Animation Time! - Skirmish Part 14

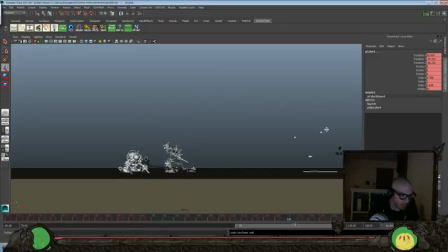But I still like this being a little bit slower. It just helps us to give a little bit different texture in there and still show that there's kind of more anticipation and more
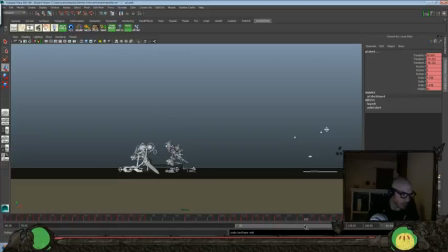of a slow moment as it builds up to that quick punch. So let's do a play blast with that 1 frame gone out of there.
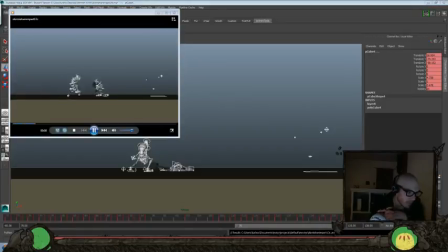Okay, we definitely are gonna have to go in there and, you know, we've got these gaps of like 8 frames or 6 frames where there's nothing going on, so we're gonna need to break that down a little more tomorrow, but I think the timing overall works a lot better than having those things all hit so quickly. And this is something I've been talking about for a few days, of retiming this a little bit more.
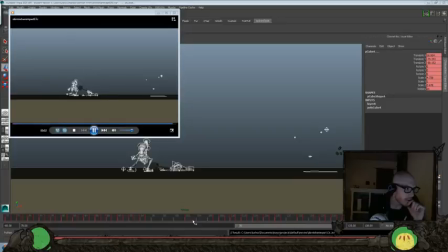But I think that overall is a better timing for that ending. I like the 2 hits being quick, one right after each other, but I think it created a little too much chaos.
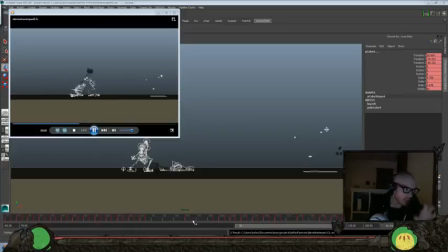So I think the texture between the timing of the first hit and the second one still gives us that little bit of different beat between those 2 slams down to the hammer. Because you've got one that's probably, what, 10 frames, and another one that's like 6 frames, something like that. Got that slower one at the beginning, and then the second one.
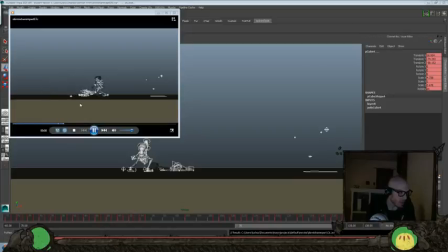And the other thing that I want to do is time the hand movement and the hammer a little bit different.
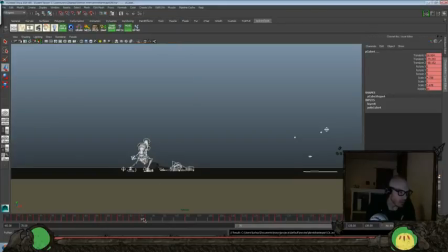So let's see if we could do that just yet. Maybe that's something that we can still do fairly quickly before we call this one for...
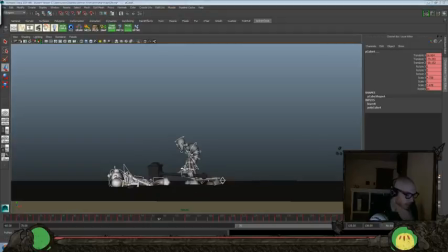I'm also going to save this version here too before I do anything else.
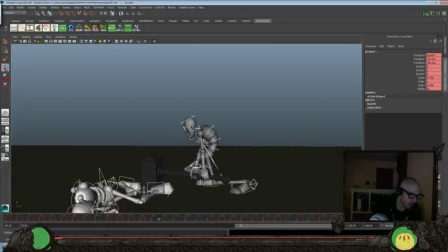Alright, so I wanted to try and get this, so this hand move
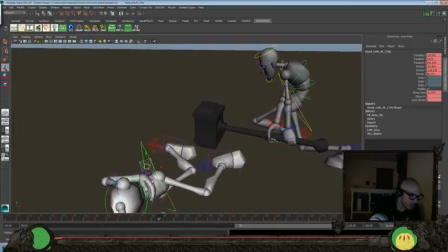could hopefully, let's see, grab everything here. Set that to about 98.
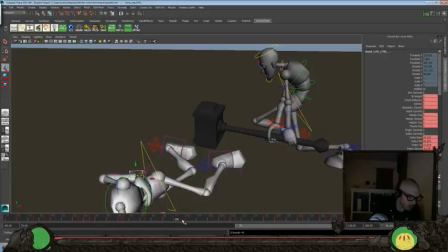Bring that to about 100. To about there. See, there's kind of some variation for when we got that IK-FK switch there. I feel like that works a little better.
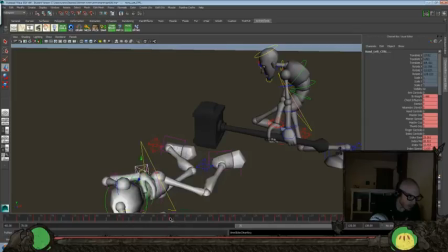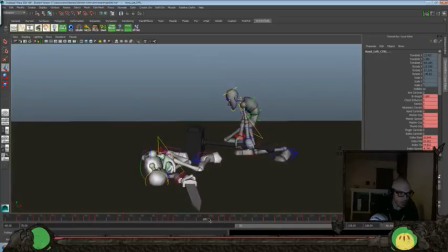push this, all this stuff forward about 3 frames if we can here.
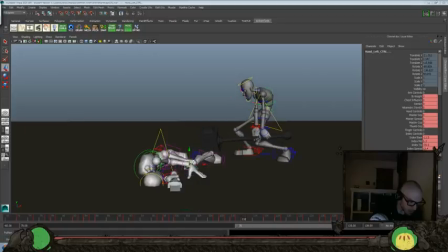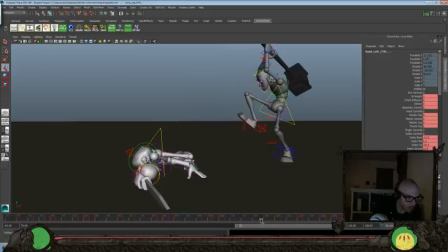Start this move. Set that there. A couple of frames sooner.
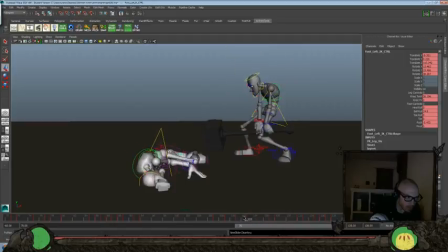Just so it gives us a little bit different timing there. Now let's take this hand here. And we'll hold it till about 112.
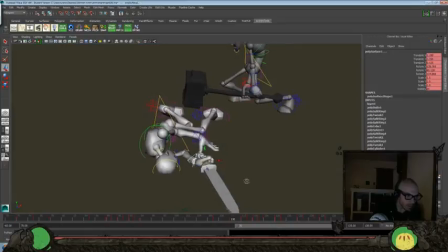There's some fun stuff here, I remember that. So we want to take, we have it 110 and bring that to about 112.